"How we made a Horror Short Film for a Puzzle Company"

With a small crew and within a couple of weeks,
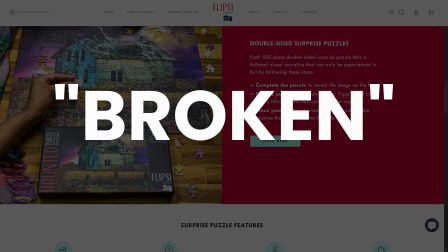[0:20]
we made a horror film for a company that produces puzzles that you can get for 10% off by using the code BROKEN, valid until the end of 2024. If you haven't seen the final film, then please take a moment to do so before we go behind the scenes.
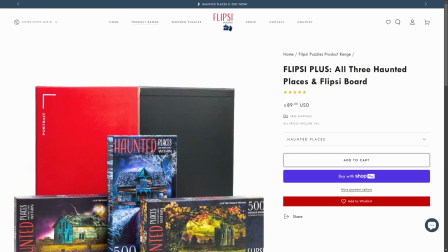[0:38]
So, seeing as we got sent a set of these 3 puzzles and they happened to have a horror theme, it made sense for the film itself to have some horror elements. Of course, the film was supposed to show off the products as well, so the story structure was based around the way you would build the puzzle.
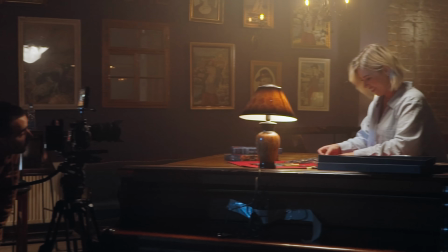[0:54]
Starting with the board, you lay out the pieces while using the included physical picture as reference,
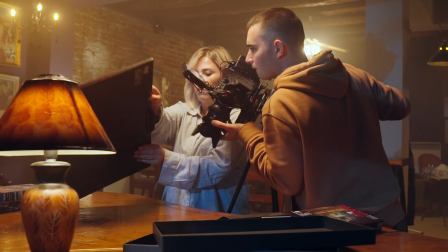[1:00]
and once it's complete, you use these clamps to hold the board shut as you flip it to the other side for the surprise,
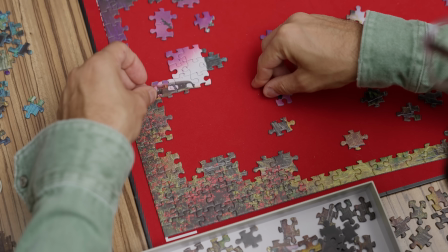[1:06]
which we won't spoil, of course. The main puzzle we went with was this haunted farmhouse, as I knew there was going to be a moment in the film where the puzzle came to life, and I thought this one had the most amount of elements I could animate, which I'll cover later in the VFX section.
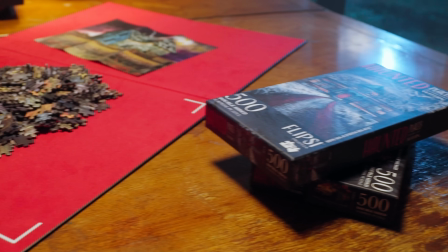[1:22]
By the way, we only had one of each,
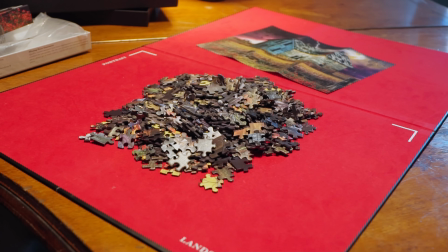[1:23]
so we cheated a bit by using another puzzle from the set that had similar colors for the part where she was putting them together,
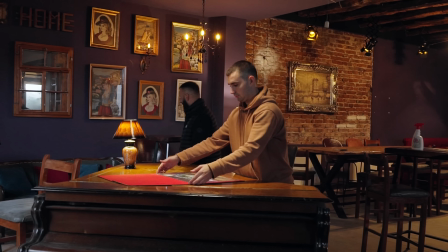[1:31]
while the haunted farmhouse puzzle was already complete and put to the side for later use.
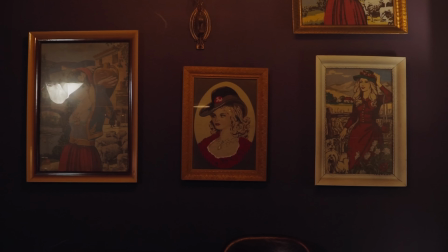[1:36]
For the location, we picked this cafe that had closed down 2 years ago, and it ended up being the perfect choice for this project because it's in my town, about a 5-minute drive away from our studio.
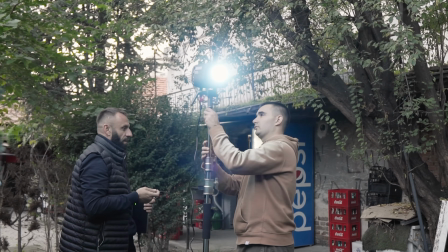[1:47]
It's on the first floor, so it was convenient for rigging outdoor lights.
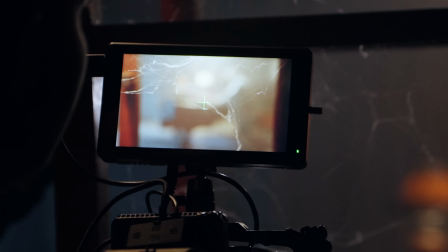[1:51]
And because it had closed down 2 years ago, there was a bunch of dust and cobwebs, which worked in our favor to better serve the story.
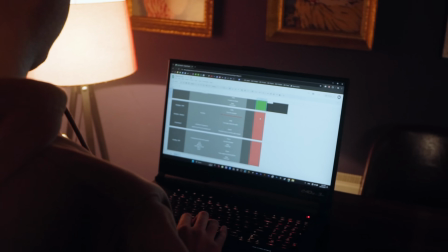[1:59]
But we found this location about 2 days before shooting, so me and my cousin quickly scrambled to put together a shot list,
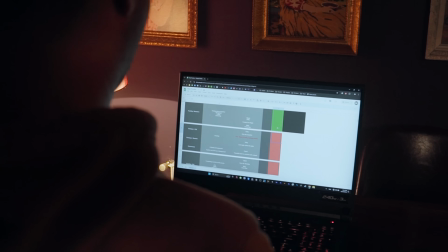[2:06]
which we barely managed to finalize on time, and I was even modifying it during the shoot.
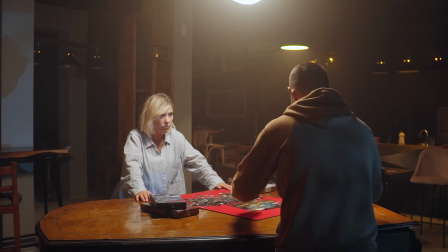[2:10]
Another part that was very important to nail down was the acting, because there wasn't going to be any dialogue,
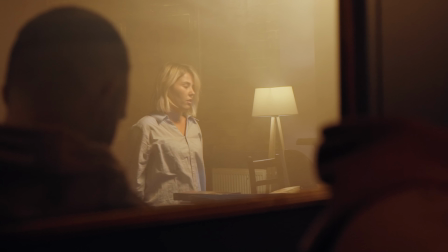[2:17]
so the person playing the role had to be able to give us the physical reactions in order to sell specific moments.
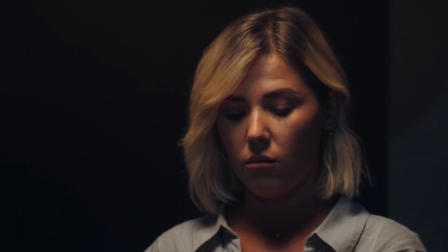[2:24]
So we were fortunate that we managed to secure Exona, a professional actress that has many years of experience in theater and film, and I'll leave links to her work in the description, alongside everything else that is mentioned throughout this video.
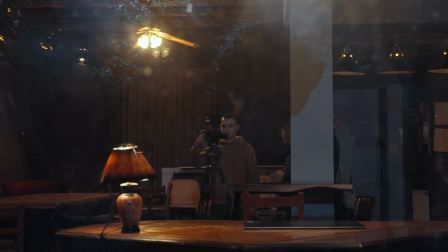[2:36]
The location was a bit of a mess, so a day before the shoot, we first settled on an area of the cafe we liked most, cleaned it up a bit, but not too much because the dust and cobwebs worked for the film,
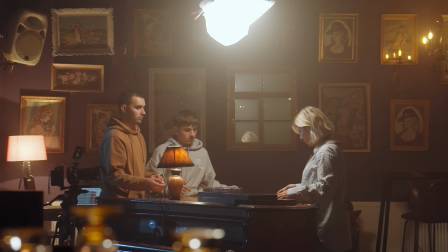[2:48]
rearranged the furniture, and ended up using this piano that was just sitting there as the main table for our character, which looked so cool and stood out from the more generic background tables.
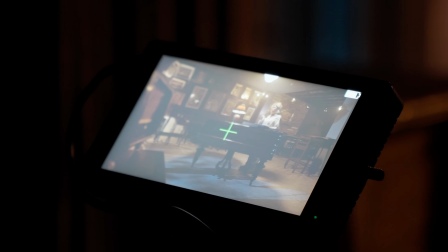[3:00]
The interior had warm tones in addition to the warm lights, so to contrast that, we chose a blue-colored outfit for the character, just to have her stand out from the environment.
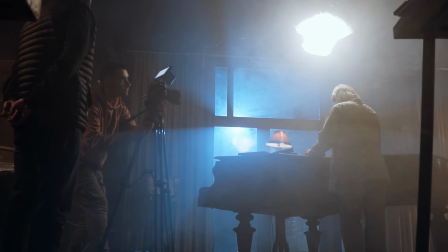[3:10]
To add to that, the light coming from the outside was set to a blue color as well, mimicking moonlight.
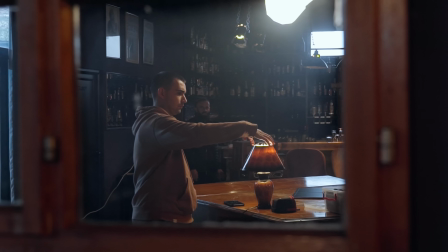[3:16]
For the desk lamp, we ended up using an Aperture MC so we could control the intensity and use its effects.
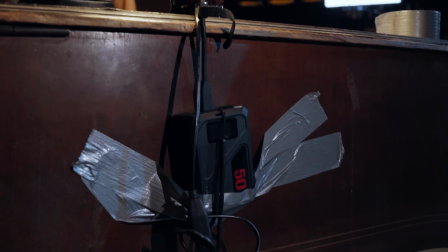[3:22]
And to make sure it didn't die on us, we used one of these Came TV batteries with the USB-C port.
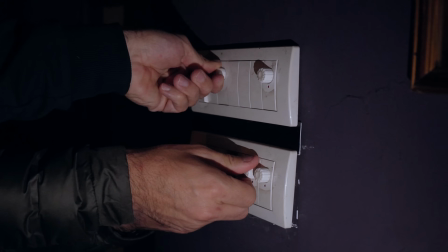[3:28]
Surprisingly, the built-in lights were dimmable, which was convenient as we were able to get the proper exposure for each shot,
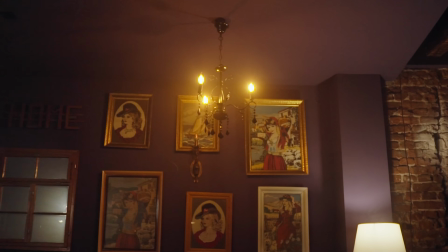[3:35]
and you'll see how we use them later to add a lot of energy to the chaotic part of the film.
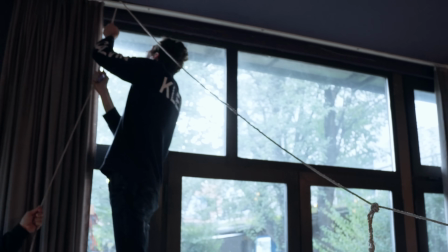[3:40]
The only challenge I would say we had with it was figuring out a way to rig the key light over top of the piano,
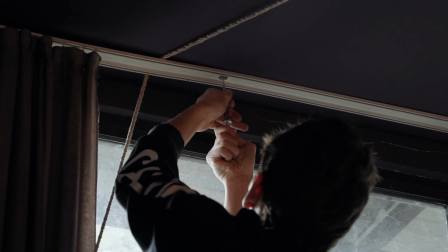[3:46]
because there wasn't really anything we could mount the light to right above,
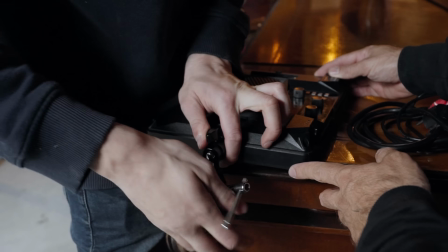[3:50]
so we used a rope for a very sketchy but surprisingly stable solution
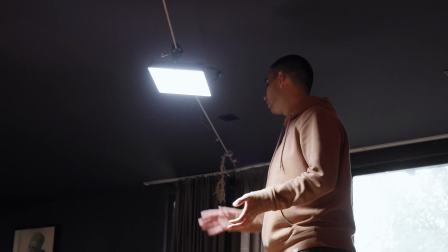[3:56]
in order to rig some clamps and hang an Amaran P60C with some extra diffusion.
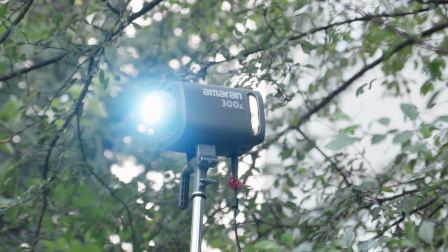[4:01]
For the moonlight, we used an Amaran 300C from the tall windows side.
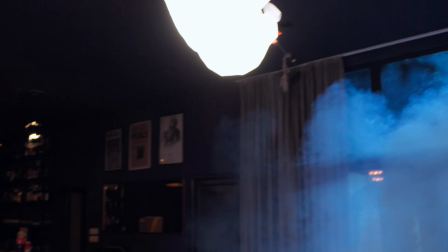[4:06]
We focused it with the curtains, and to accent the light rays, we used the haze machine, which I gotta say is a lot trickier to manage than I thought. You have to know how much haze to use and how often to reactivate it in order to maintain consistency throughout each shot.
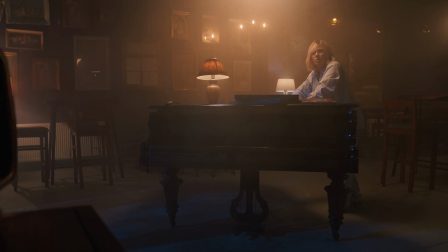[4:23]
If you compare 2 frames from the same angle, but from different parts in the film,
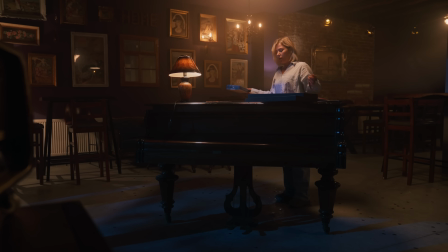[4:27]
you can clearly see the difference, but because those shots are far apart in the edit, that it's not really a big deal.
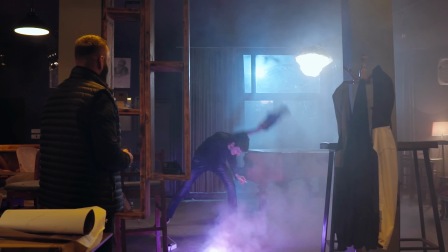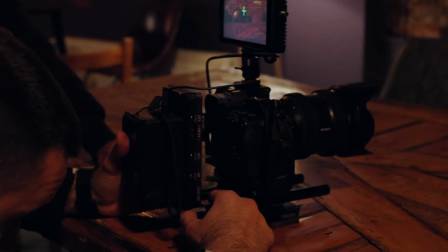[4:39]
For the main camera, I used the Sony a7S III, which is usually rigged out with a cage and a few other accessories,
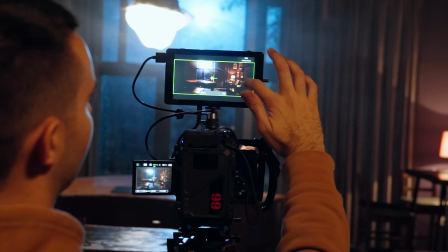[4:45]
a monitor on top to help with framing shots, and I was operating it solo,
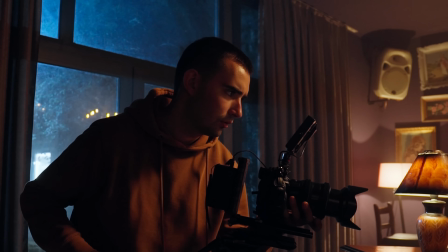[4:50]
so pulling focus and all that.
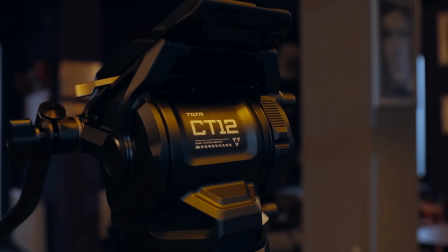[4:52]
It was also the first time we used this CT12 tripod from Tilta, and I gotta say, it's a joy to work with high quality tripods.
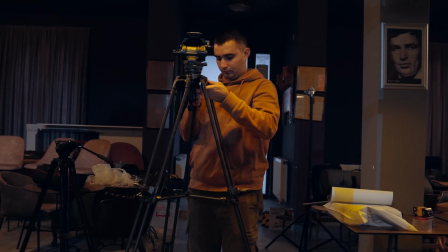[5:00]
This one wasn't that heavy for the things it could do because it has carbon fiber legs, and the fluid head came in clutch, especially for those smooth pan and tilt shots we needed.
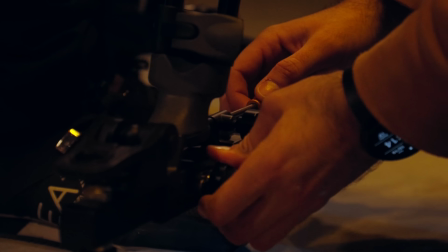[5:10]
We didn't quite manage to pair it up with a KMTV power dolly because the feet were a bit too big to fit,
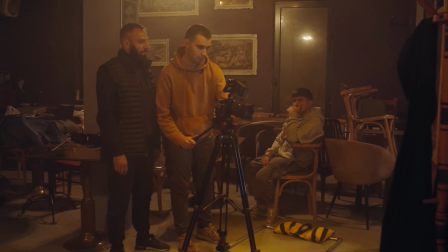[5:16]
so for all the dolly shots we used a smaller tripod. Another specific moment in the film where we used the power dolly was during the time lapse.
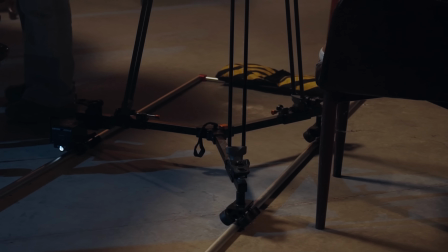[5:24]
Because it is a motorized dolly, so I was able to set it to the slowest speed and have it move during the time that she was puzzling.
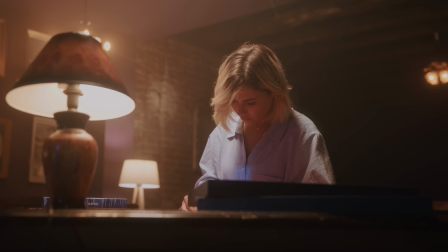[5:32]
I even used a low shutter to get this motion blur, which didn't affect the rest of the environment because the dolly was moving extremely slowly.
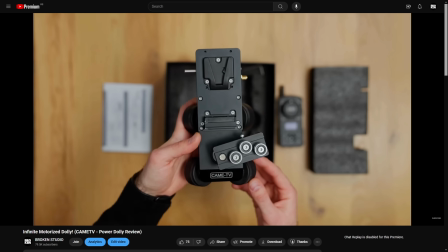[5:39]
We did an extensive review of the KMTV Power Dolly, so do check it out if you're interested in getting one for yourself. After the time lapse, we needed a way to jump time so we don't have to suffer through her trying to put the puzzle together.
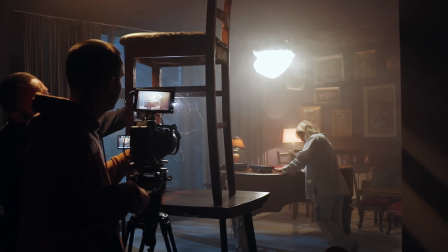[5:52]
So we smash cut to this cobweb, which was just a chair that we raised on top of a table.
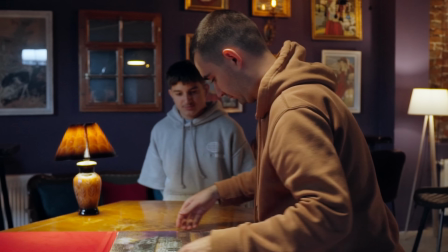[5:57]
And that's when we brought in the already completed puzzle and started taking out some pieces here and there so we could then just put them back in.
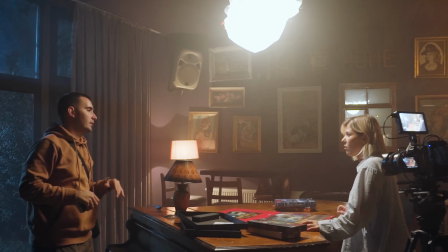[6:05]
Now for the chaotic part of the film, again, because we had the ability of tweaking the light intensity, we were just flipping them left and right the whole time, and we used the effects feature on all the film lights.
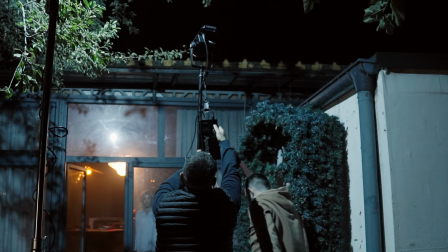[6:16]
To heighten those moments, we used an additional light coming in from outside to mimic lightning strikes.
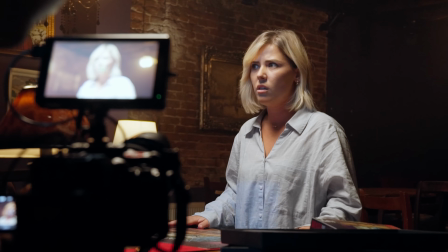[6:22]
During this part, I went completely handheld, which not only allowed me to move faster and capture a variety of shots, but actually gave a lot of energy to that part of the film, which contrasted the static and smooth moving shots before that moment. It serves the story, and we're not going handheld without a reason.
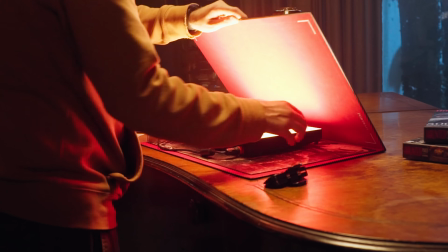[6:40]
For the surprise reveal, we used another panel light on the board to mimic light coming from the flip side of the puzzle,
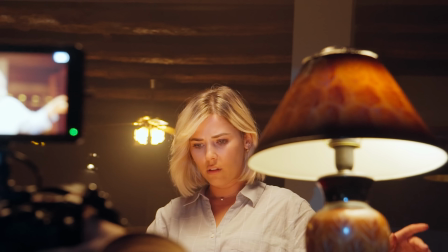[6:46]
but I actually forgot to use an effects preset to get some light flickering on her face,
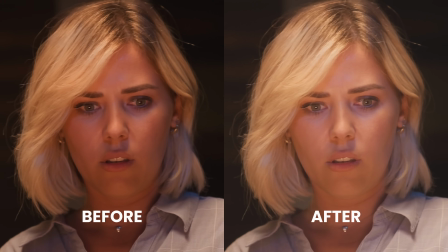[6:50]
so I added that in post, which I think it worked out in the end.
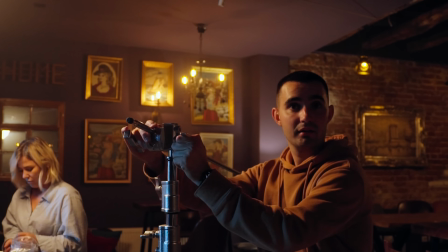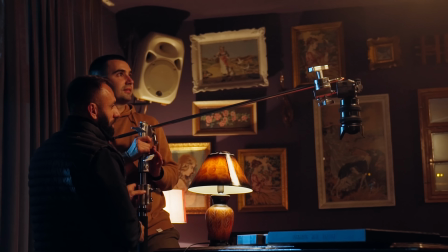[7:00]
The top-down shot was the last setup we did.
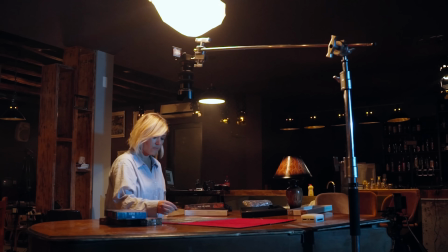[7:04]
Even though it takes place earlier on in the film, we still shot it out of order for efficiency, so we didn't have to move gear back and forth.
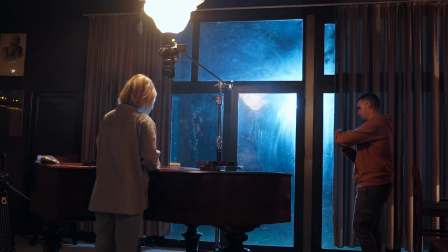[7:12]
And very often we will shoot out of order to minimize setup times, but that also comes with challenges such as keeping track of continuity.
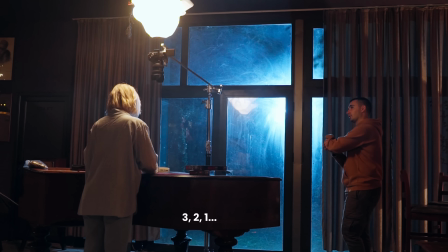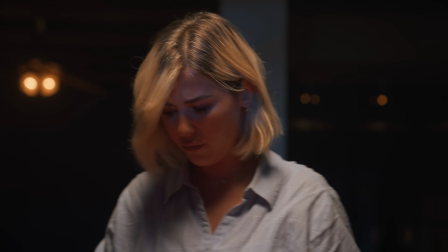[7:27]
Now I want to talk about a few fun editing choices. So one tricky part of the film was when she was putting the puzzle together.
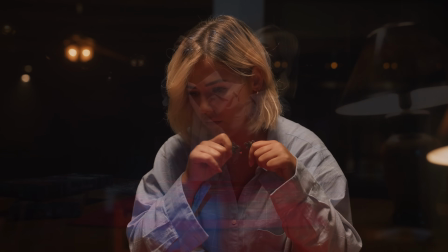[7:34]
We didn't want that part to drag on for too long, but we had to keep in mind that building puzzles does take some time,
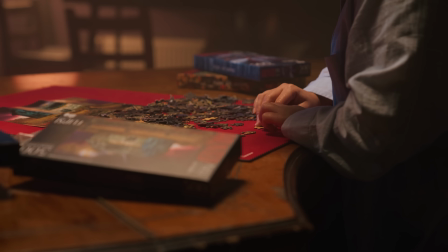[7:40]
so to portray a passage of time, I use these cross dissolves between multiple clips.
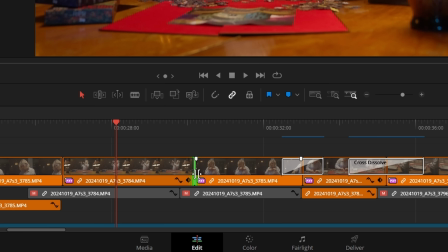[7:46]
In Resolve, you can do that by clicking on a cut point and hitting Ctrl+T.
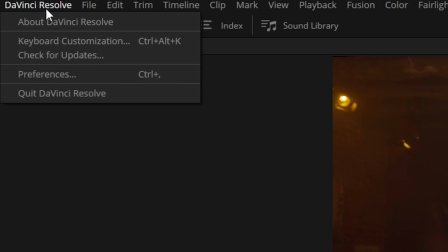[7:51]
This will add a cross dissolve transition based on the default duration you have set under your user preferences. Other interesting editing techniques include scaling up some shots to hide something that wasn't supposed to be in frame,
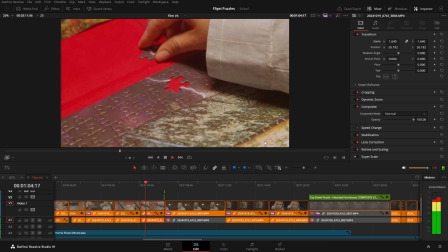[8:04]
doing some digital zooms with the very convenient dynamic zoom feature, recomposing some shots for better framing,
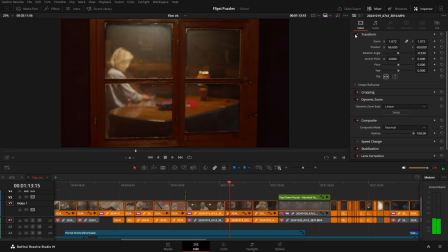[8:11]
and to help with eye trace, I flipped this shot, which first of all doesn't make sense because it's a mirror, so it should show you a flipped view, but it felt a bit jarring to cut to the next shot of her holding up the last puzzle piece,
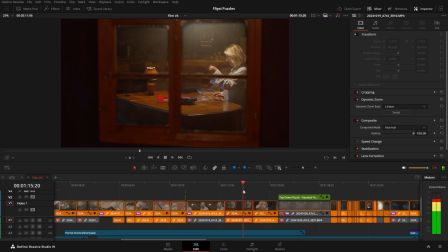[8:22]
because my eye was having to jump from one side to the other.